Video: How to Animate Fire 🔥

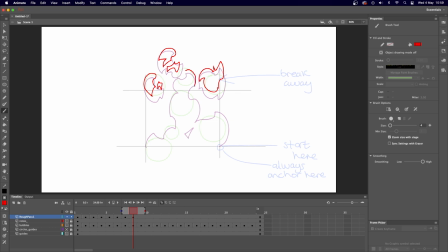[24:52]
I do it so much now that I kind of end up doing almost the same shapes all the time. They always end up looking like a batarang or something. So this section here has broken off into this one because it's gone above that bit now. So still paying attention to the bubbles underneath.
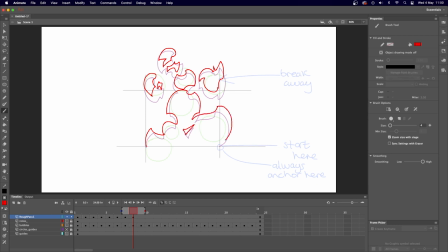This bit, I'm going to break this down even more so we can look at that. There we go.
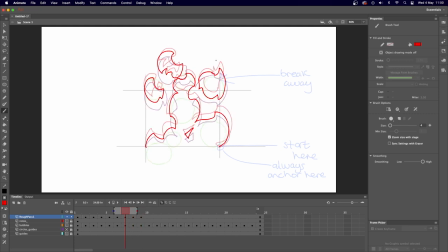[25:26]
To be afraid to change the shapes as it goes up. Fire is erratic after all. So remember the reference stuff we've used underneath, you know, it's all just guides. You can change it up as you need to.
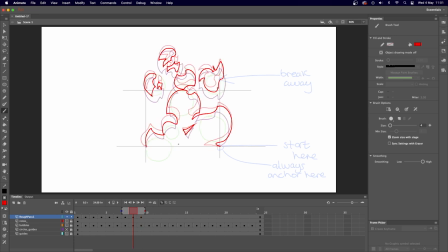[25:45]
I think I might introduce a little bit more of a gap in the previous frame just here, because I feel like that's a bit of an absent space as well. Just kind of break up that shape a tiny bit. So these are just going to get smaller and smaller as we go up. Maybe.
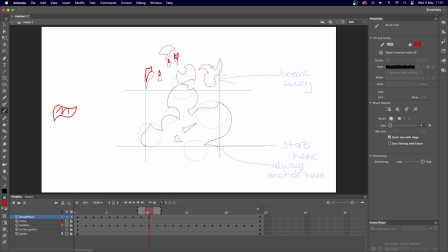[26:02]
Sometimes what I like to do is kind of pull a shape. So if I've got this shape here, I like to kind of pull it up from the top like that. So it kind of ends up doing this kind of thing. Just to kind of give it that that sort of rising fire type idea.
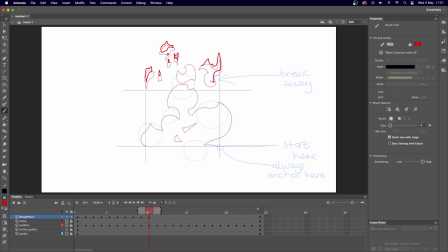[26:21]
So might do that with this as well. Just kind of shrinking that shape down. So this particular bubble you can see in the background, this green one, is here in this next one, and that kind of, I don't know,
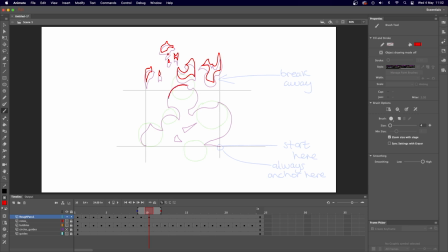[26:40]
it's throwing off what I'm currently working on. So I might just use the onion skin previous layer instead of using this reference, just for this particular instance.
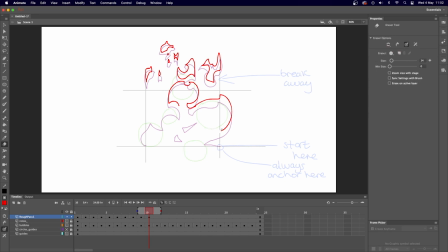[26:53]
That's a big bit of fire going there. So I may just kind of keep it more like that. So these gaps, I might combine these gaps now that they've kind of hit each other.
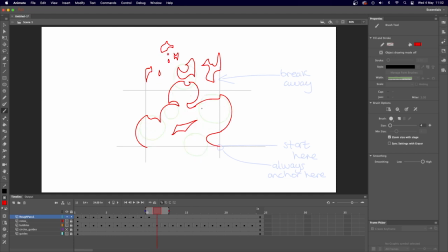[27:12]
So we've got this nice kind of shape going up here. So these are getting smaller and smaller. You have to be careful not to make bits kind of look too small,
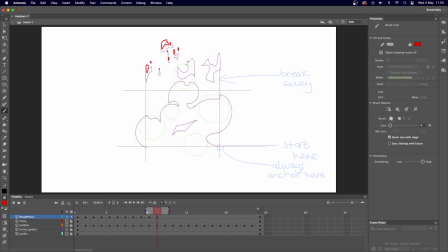[27:29]
because it could just turn into noise that doesn't really do anything. So it's always worth keeping an eye on. I'm going to break these two parts a bit here. So this is one part, but now it's two. So fire kind of loses its integrity after a while once it burns out all its energy, so something to consider.
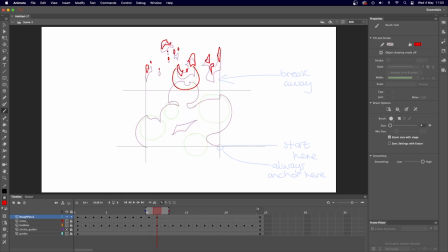[27:49]
So the background circle for that bit there kind of has gone away past the actual thing I was using for reference. So I'm going to break that apart now, I think, and just I'm going to have that go up afterwards. So now the new shape is kind of a bit like this.
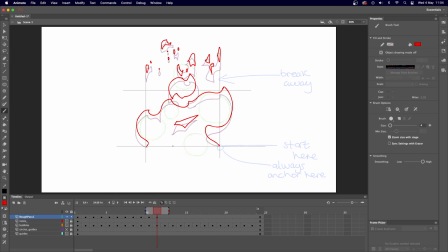[28:10]
Still that gap going there. We might do another one just here. So we're about halfway. So any small bits that are practically dots, I'm just going to ignore now.
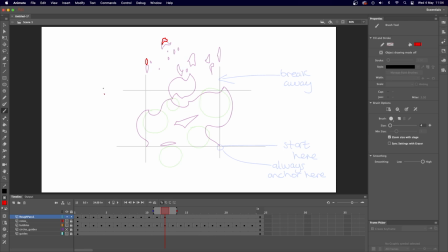[28:25]
And I can always come back to them later if I want to give like some proper little embers rising up, but we'll do that later. So those bits have just kind of turned into the kind of sharp shard type things. And then we've got this thing rising up.
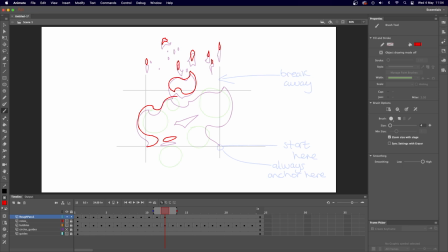[28:47]
So I don't want stuff to be kind of too close to edges like this. Like this is probably like the limit, I think, before it kind of breaks away. Maybe we could break it away as well, who knows.